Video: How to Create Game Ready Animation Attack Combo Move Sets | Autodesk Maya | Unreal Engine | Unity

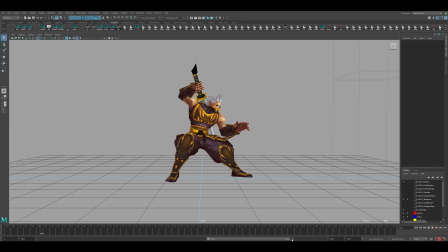But when you execute these animations into your game engine, you're going to need to split them up because there's going to be times where the player is not going to be pressing the button 3 times each and every time.
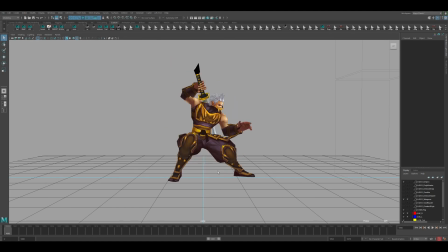So from an animation standpoint, you want to make sure that this animation reads really well and that it looks like it has weight and that it is really reading really nicely. And then when you bring it into your game, you may need to speed up and slow things down.
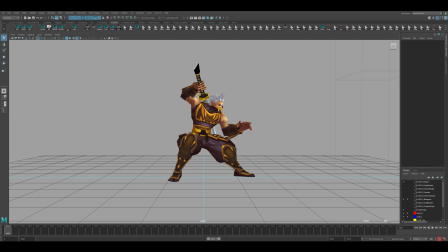Now, we did originally have some animations that were a little bit slower. So for the original game, we actually had the attacks and they were going way too fast. So in here, you could kind of see the original motions for some of these animations,
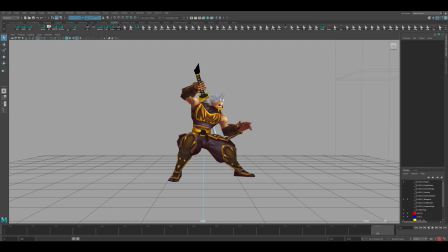and they were just not reading, and they were just kind of moving a little bit too quickly. So we slowed some of them down. We added a little bit more weight, and we kind of put this into the game, and then we were able to finesse and find a nice kind of in between that still felt really quick,
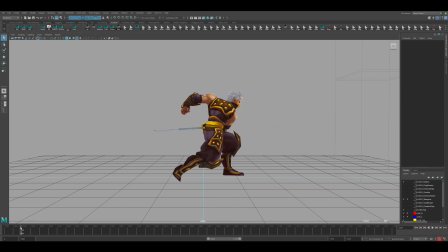dynamic, and still had some weight, and still a little bit of vulnerability when the character was going for its third attack. So a little bit of more time here where you could basically kind of be a little bit more vulnerable for that third attack there. So by breaking up all these animations,
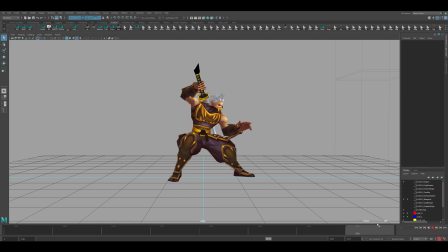there really was an opportunity to kind of, as you see here with the second attack, if you didn't execute that third button press, he would go back to idle. So each one of these animations needs to kind of be
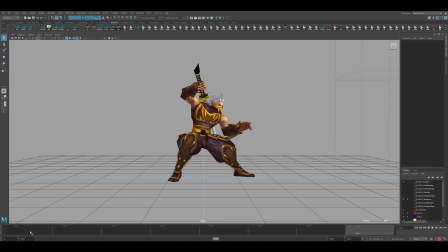broken up in Maya so that you can essentially kind of have all of these animations brought into Unity so that you can have these different combos and different source of animations, so that if the player is pressing a button or not pressing a button, you can blend into each animation.
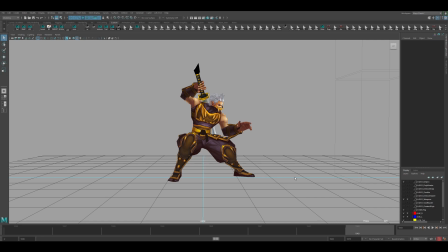So that was something that we really needed to keep in mind while we were still making sure that everything was executed in a really polished manner. So I'm just going to go through each one of these animations individually just to give you an idea of what each one of these looked like in the final form.
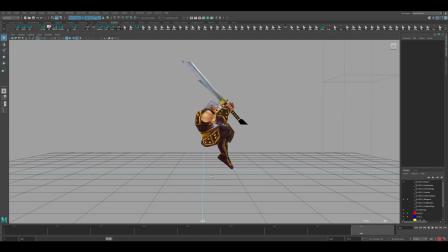So this was the spinning death saw animation that we had. And, it may not look like much inside of Maya here, but really when you bring it into the Unity engine, it really brought everything together when you kind of combine these animations that may look really simple in here.
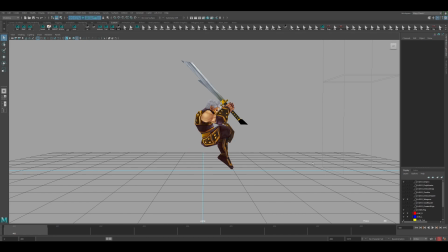But when you brought that into the game and you execute this with some gravity coming down, it really felt really great. And it really was a really nice way to kind of make some simple animations, but then when you piece it all together and then you test it, you really can see whether or not you need to change anything in Maya.
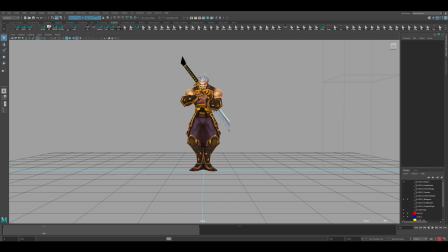And for the most part, since this is more of a 2D arcade type of game with a little bit of throwback, just that little bit of polish that we put into this really went a long way and still felt better than a lot of the 2D more limited animations that were some of these older games that didn't have the fidelity or the finesse that you would have, or the control that we had in Maya.
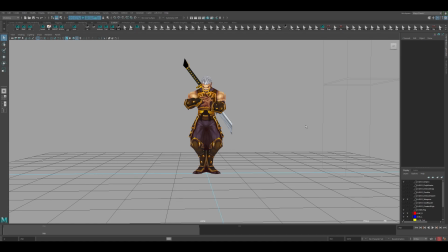So you can already kind of see, even from these poses here, even though we had everything done in 3D from that camera angle that we were going to be using, the side view, everything kind of had this nice graphic feel to it. All the textures were hand painted so that you had some nice lighting and some really great visual appeal.
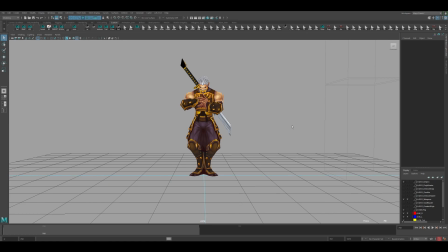Everything kind of felt hand painted the way that we wanted to have it from the get-go. And we were really happy with kind of how everything kind of turned out for the most part. And don't forget to like and subscribe, and we'll see you in the next one.